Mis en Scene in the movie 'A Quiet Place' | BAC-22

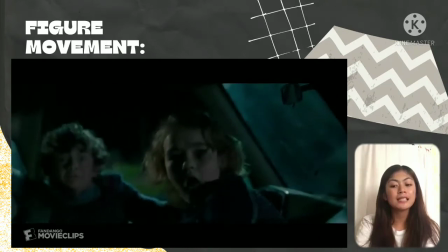To begin, the man uses sign language to tell his deaf daughter,
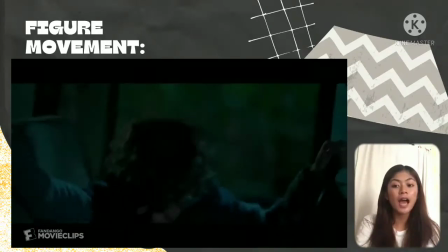"I love you and I have always loved you,"
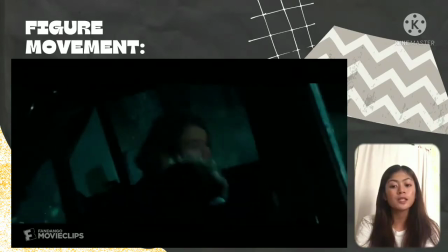creating a heavy affection tone that picks up the film's central mood of strain,
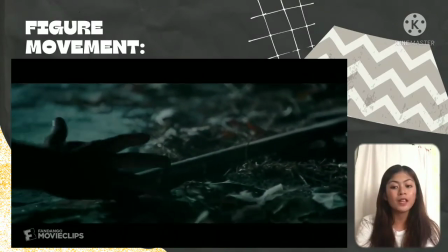suffocating suspense, thereby having a significant influence on the audience.
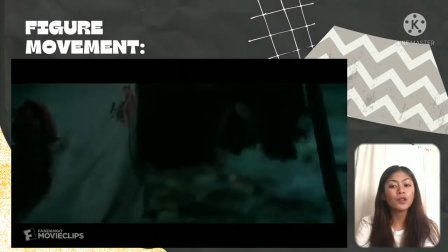However, there are sad overtone to this gesture because the character
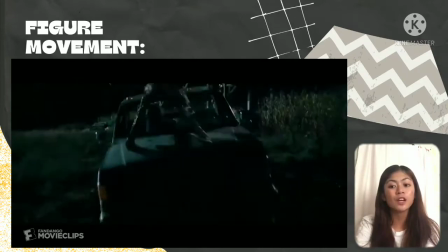is about to devote his life to safeguard his children's lives.
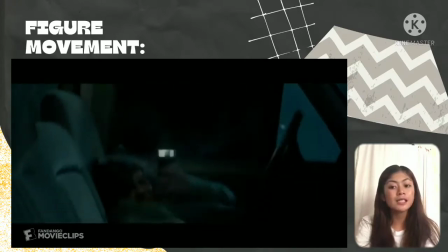And this will be the last time Regan sees him sign this adoring statement given the narrative
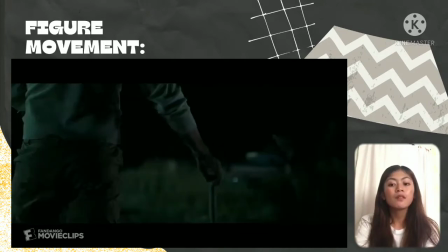context of Regan, feeling as her father blames her for the death of her younger brother in the film's opening. The addition of "I have always loved you" and just a powerfully shows this is that case,
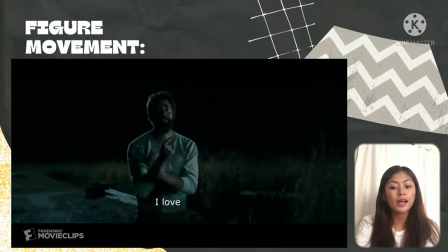and bittersweet tone is emphasized as Regan has discovered this liberating truth too late. Krasinski adds to this with his facial expression, which is a mix of compassionate and melancholy,
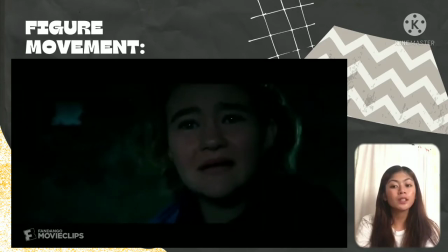of evidence by his watery eyes, a hint of a smile, and intense stare.
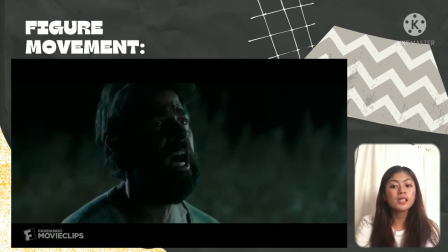Even tiny gesture like closing his eye before signing the word always show the depth of his love,
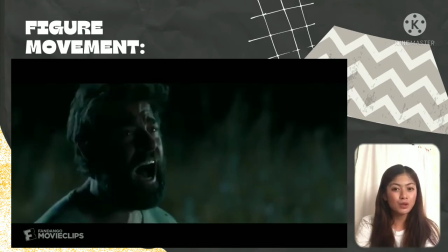which contributes the eliciting an emotional responses and setting the tone.
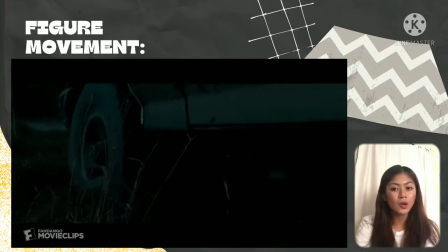These emotions are reflected into the audience as a result of the amount of attention given to the performance.
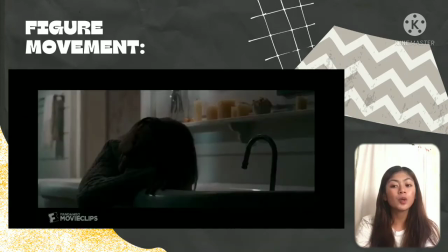And they feel sorrowful toward the people and predicament. Hence, the performance in the segment aids in communicating the heartbreaking tone.
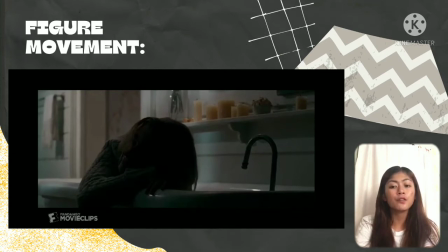Krasinski's action in this scene helped to create a sorrowful atmosphere by showing the character heartbreak at what has been through. The heartfelt piano music in the background communicate these sentiments, but movements also help and play a vital function by attracting the
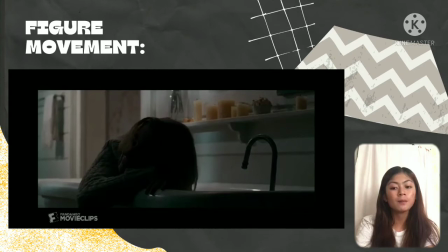attention of the audience and therefore making meaningful. Wardrobe.
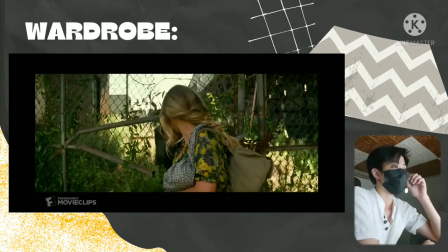Fashion is the last things on anyone's mind in a universe of A Quiet Place. It's all about survival and dressing in a way that's both comfortable and sensible. What has pockets to keep more supplies, or what give you the most movement when fleeing a monster?
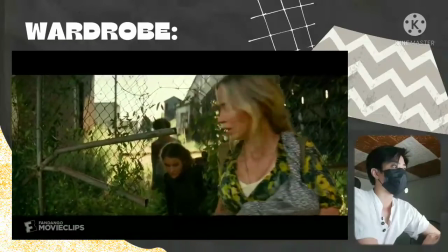Regan, Millicent Simmons, the oldest daughter, wears a dark jumpsuit similar to the coveralls worn by mechanics.
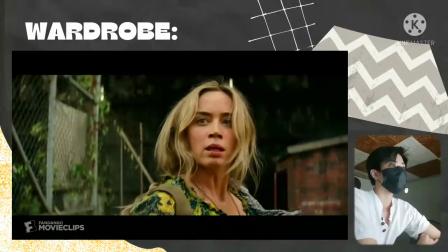It is made of a thick cloth that covers her full body and protects her from thorns and sticks in the outdoors.
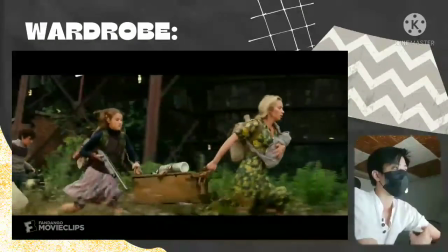It's also large, so it's not only comfy, but it also defies Simmons' character's idea of femininity.
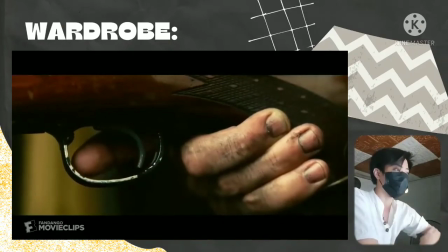This distinction is crucial in demonstrating a change in her persona, who has transitioned from longer, airy skin to shorter, more fitted skirt.
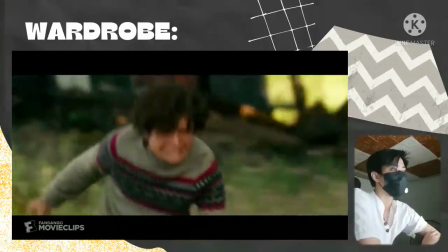Regan's costuming portrays genuineness in more masculine presentations or attire that is normally though ugly,
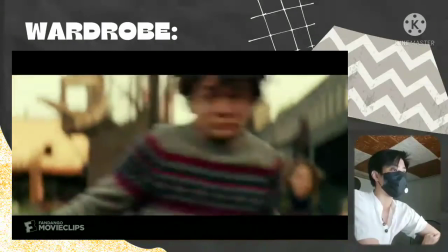such as baggy sweatpants and big t-shirts.
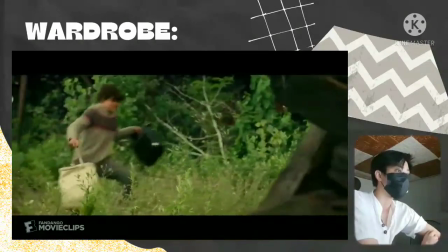These aren't clothes for impressing the public, rather, they're clothes for when the last thing in our minds is looking good for the camera.
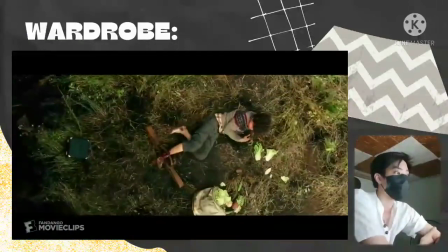Evelyn's Emily Blunt, flowy sundresses and freely braided hair, in contrast to Regan's tracksuit,
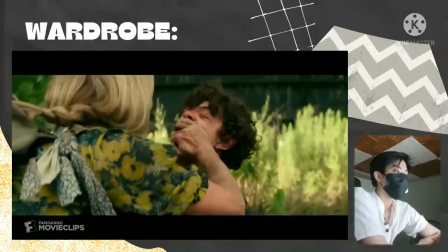add an almost frightening flash of colors to the drab environment.
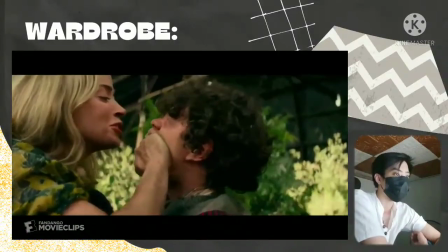At first glance, it appears that wearing such a garment confines Evelyn's persona to a very narrow box,
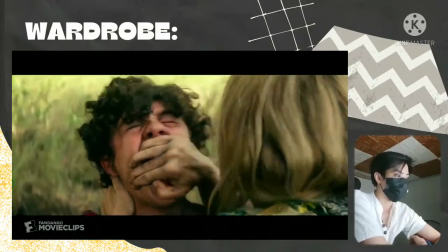one determined by gendered assumption of the mother figure. Even though she is portraying traditional femininity,
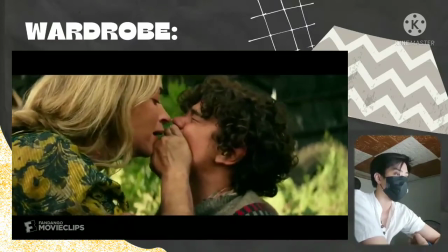she is nevertheless able to protect herself and her children while slinging a shotgun and toting around the baby in a box.
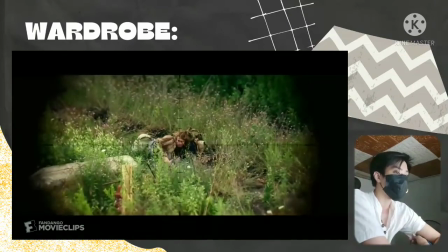It is her mental strength, not her dress, that characterizes her.
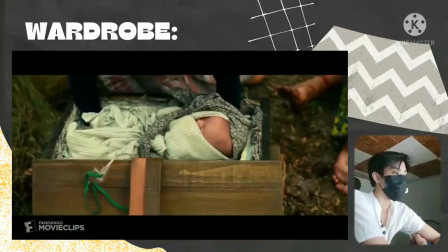Evelyn epitomizes this concept as stereotypically feminine mother who, despite her appearance,
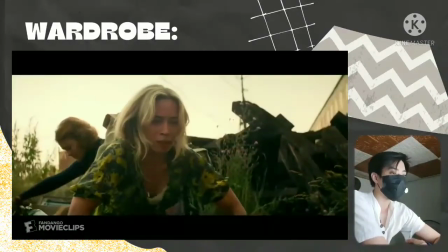exudes a tough attitude that defies aesthetics.
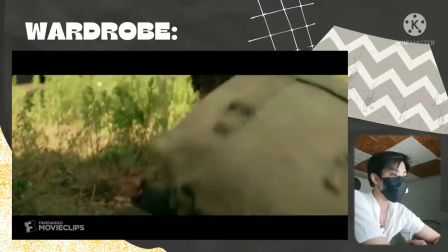As you can see, no shoes were worn in the movie since the characters were around barefoot in order to reduce the sound.